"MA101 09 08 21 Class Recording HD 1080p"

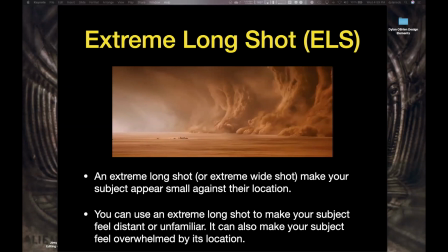4709s
Kind of like there's a bigger problem that's approaching them, or they're going to. Right. So are they going to be able to stop that storm? Doesn't look like they are. Not even possible.
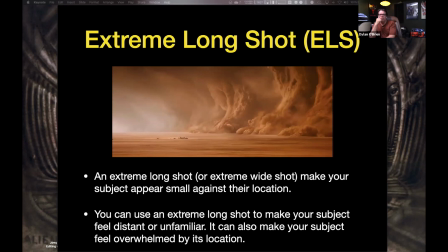4726s
That showing the helplessness, how the environment is just basically taking over, right? That storm's coming. They're trying to outrun it, maybe, but it doesn't look like they're going to get away. So in this shot, it's all about how helpless our subjects are.
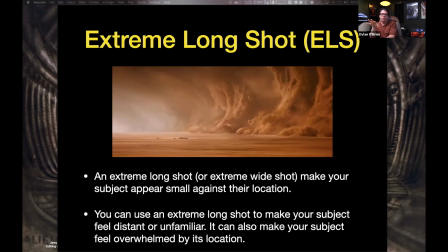4744s
The environment is going to take over and dominate them. And so when you see wide shots, extreme long shots like this, it really is about setting up the environment. Is it a hospitable place? Is it a happy place?
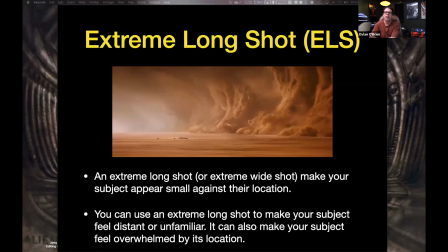4760s
Whatever it is, how is it going to impact our audience? So in here, our subject. So here we're seeing the storm coming in, and they're helpless. What they're doing, actually, this big, because prior to this, if you haven't seen the movie, this whole elaborate chase sequence in cars,
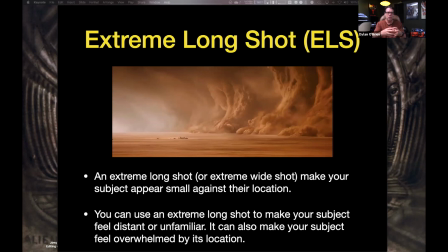4776s
all that seemed big and in the moment and impactful. And when you cut to this shot, when they actually see the storm coming, you realize everything that they were doing is insignificant, because this thing is just, everything is a moot point that they were doing, because once this thing hits, it's gonna change everything.
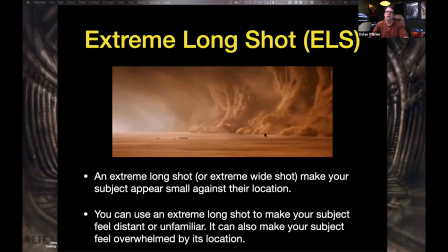4793s
And so it's showing power between the environment and our subjects, how strong or weak they could be. In this case, they're pretty weak, and it's a really useful tool. It also can help you set the environment up.
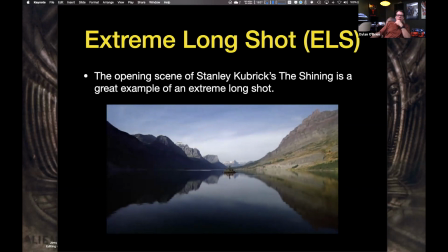4813s
Here's another one. So this, anybody see The Shining? Yes. That's one of my Yeah. favorite movies. Yeah. Okay, so if you've not seen Stanley Kubrick's The Shining, you need to put it on your list and watch it this semester.
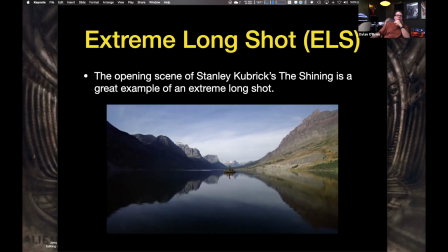4829s
This is one of the must, if I plan on being a filmmaker, I need to watch this movie. So here's the opening scene. So watch what they do in this, okay? I just found out recently that the theme wasn't written for the movie, and that blew my mind because it fits so well with the movie. It wasn't Really? written for the movie. No, it was not. Like, that blew my mind.
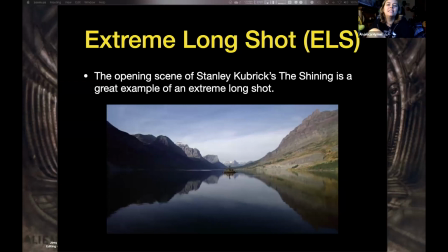4854s
That's But insane. Huh. I've always associated it with the movie. I thought Kubrick had something, was part of making the music on this. I'm trying to remember. As far as I know, the theme, the other music perhaps, but this theme itself, as far as I know, was not written for the film.
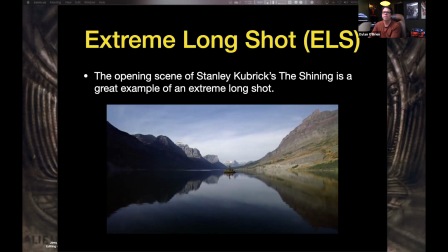4871s
Okay, well, let's all take a listen. So here's what I want you to pay attention to. So look at this is one extreme long shot. So this is all before they had gimbals, before they had drones. This was basically someone hanging out the side of a helicopter and shooting these shots. The very first shot of the movie.
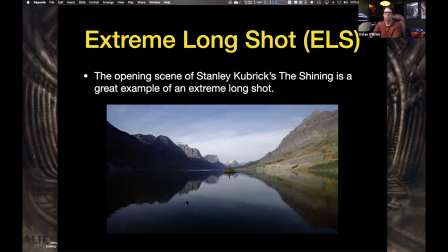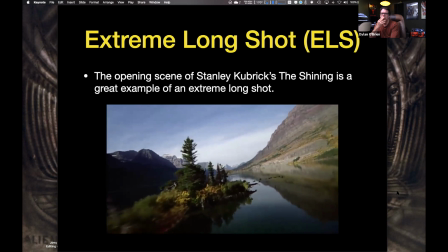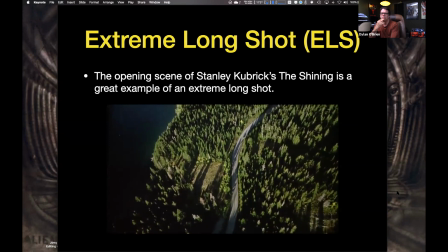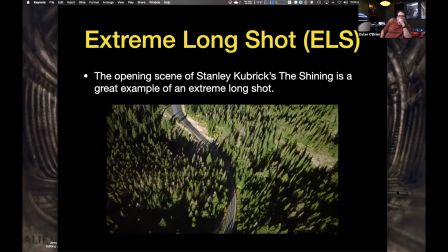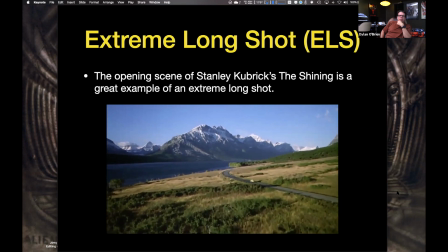4932s
So think about, what's the point of all these shots? So all right, we see a car driving on the road, big, beautiful landscapes.
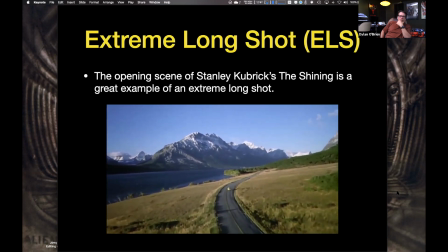4941s
Why spend all this time in the beginning of the movie showing this?
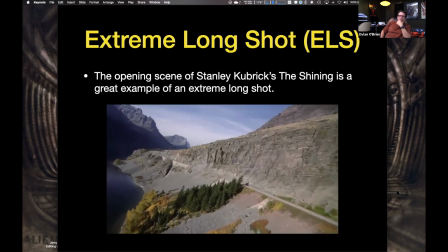4946s
And yeah, it's, not bad for opening credits, I guess. A sense of isolation.
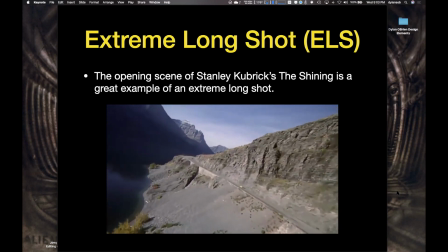4953s
Yeah.
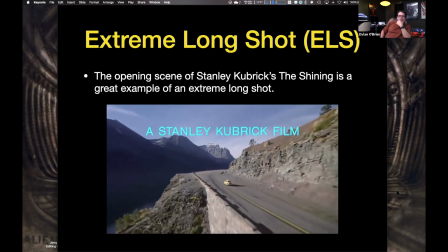4960s
So why do I need to show my audience that? What's the whole point as a filmmaker to do that?
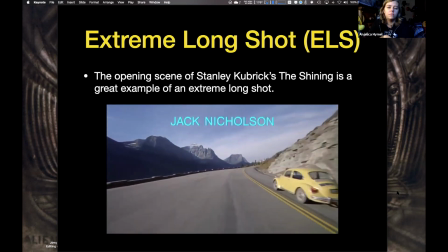4966s
It creates interest and makes them wonder, like, where are we going?
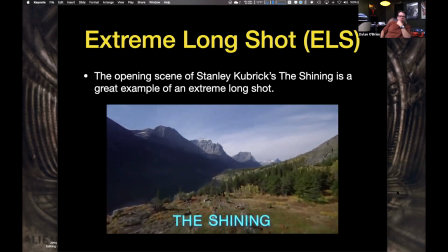4972s
Yeah, could be foreshadowing, maybe. And it sets you up for the movie that you're about to watch.
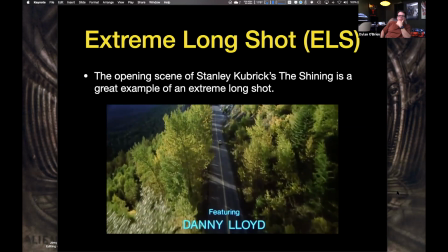4978s
It does, but what I like about it is how they set the movie up.
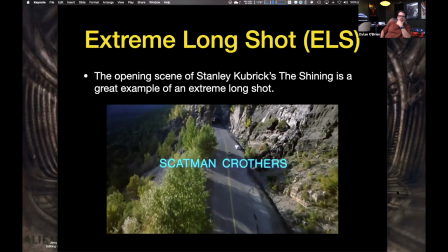4983s
This whole long, opening sequence of long tracking shots of this little Volkswagen driving through the mountains
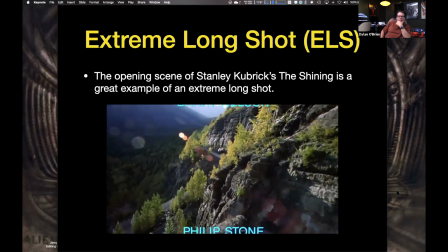4993s
really establishes the fact that once they get to the
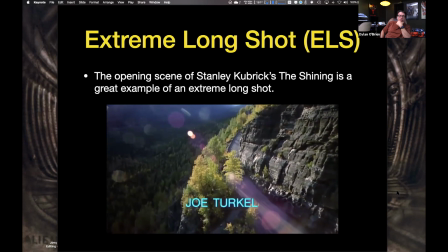4999s
hotel for the winter and they're cut off from the world, they are truly cut off. There is no place to go.
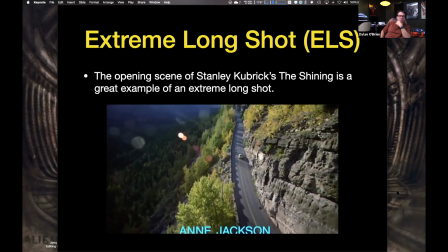5005s
There's no way out. It's impossible. And so Kubrick was brilliant in doing this, setting it up this way.
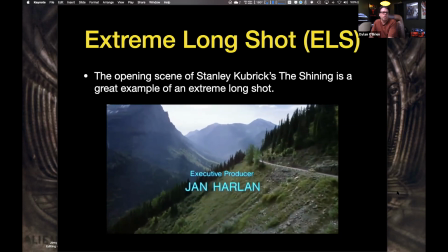5016s
And if you think about it, there's no dialogues needed. We don't have to say, oh, well, where are you going?
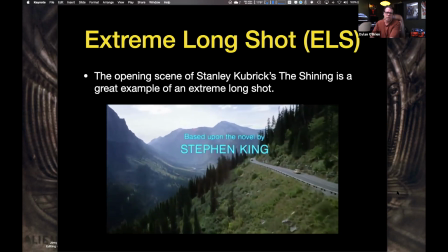5021s
Well, I'm going to be staying at this garden, taking care of this hotel over the winter in this isolated place.
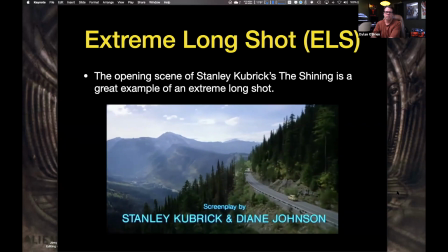5029s
No, we're just setting it up here just by visually showing it. And yeah, we've got the credits rolling, and it's a way also,
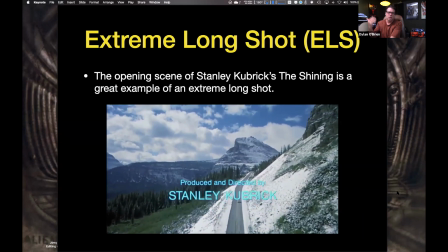5037s
because back then part of the deal with the unions is we had to have all the credits
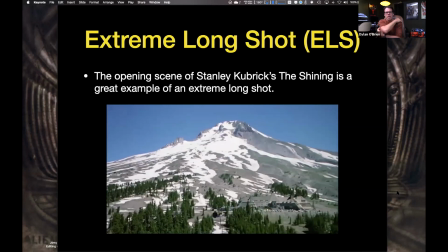5042s
played at the beginning of the movie for the main key people before we could do anything.
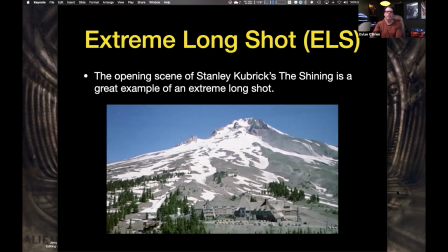5046s
And here we go, get to the final hotel. No close-ups. We don't show anything about the car, who's inside the car, or anything at this point.
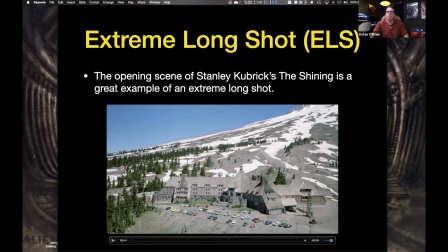5059s
So again, this is all about, in the end, yeah, if spoiler alert. So when Jack Nicholson goes crazy, it's not just about him or the ghosts or the spirits manipulating him.
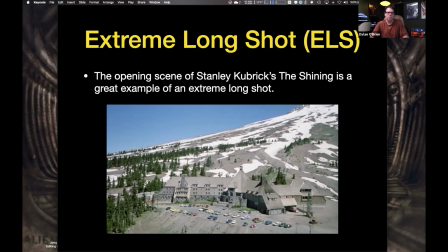5076s
The other main antagonist in this movie is the environment, because there is no place to go. They can't just leave and get away from him, because they're going to die if they do that, because it's the middle of winter, completely isolated.
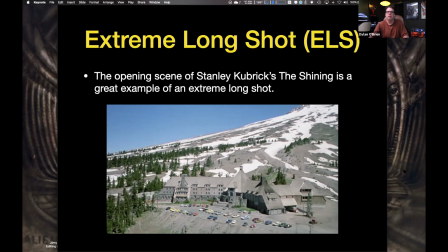5092s
And so what better way to set that up than to do a sequence of extreme long shots showing how far away and how remote this place is. So I can use this extreme long shot to set the environment up. It gets my showing them in context with it.
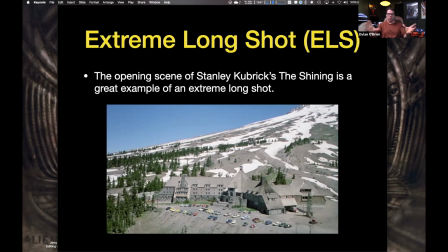5111s
I use it for foreshadowing, to showing what's going to happen down the road. It's a tool. Think of it as I just want to show the perspective of my subjects in the environment they're in, and how in playing more preference to the environment.
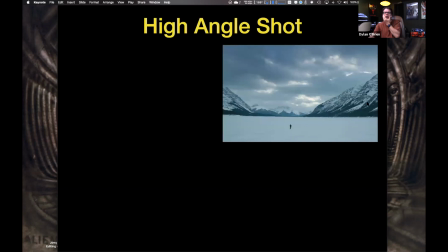5129s
Okay, high angle shot. So you can have an extreme long shot can also have the same effect as a high angle shot. So I can use an extreme long shot to make your subject feel distant or unfamiliar.
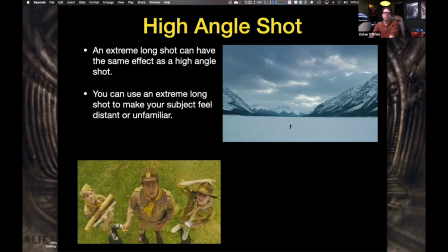5147s
I can also do it with a high angle shot. So by doing a high angle, I can also make my subject feel overwhelmed by its location. Remember, we talked earlier about raising the camera. It's going to make everybody feel weaker. Same thing we're talking about right here.
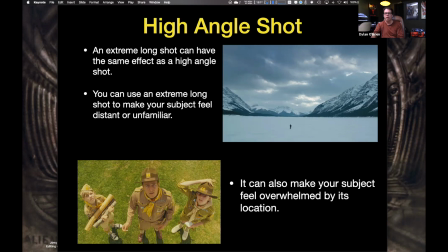5164s
If I want to really show, someone weak or helpless or confused or something, use a high angle. Here, it's a wide high, right? We're above the character right here, showing how small they are compared to the mountainous area they are.
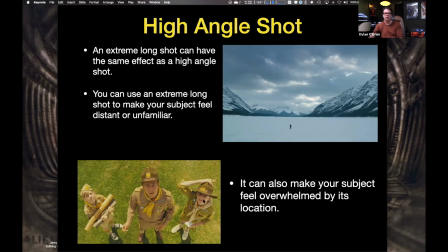5178s
Here, we're just above our characters, showing them kind of looking down, helpless and kind of confused about what's going on. The angle is what's giving our audience that interpretation or that perspective on it.
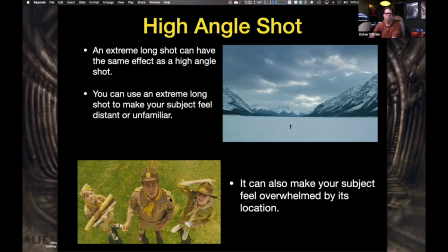5191s
If we shot this at their eye level, it wouldn't be the same. By raising it, we make them small, we make them helpless, we make them confused. So high angle can also be used.
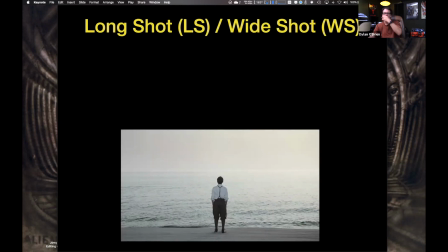5207s
Okay, so now we're starting to move in.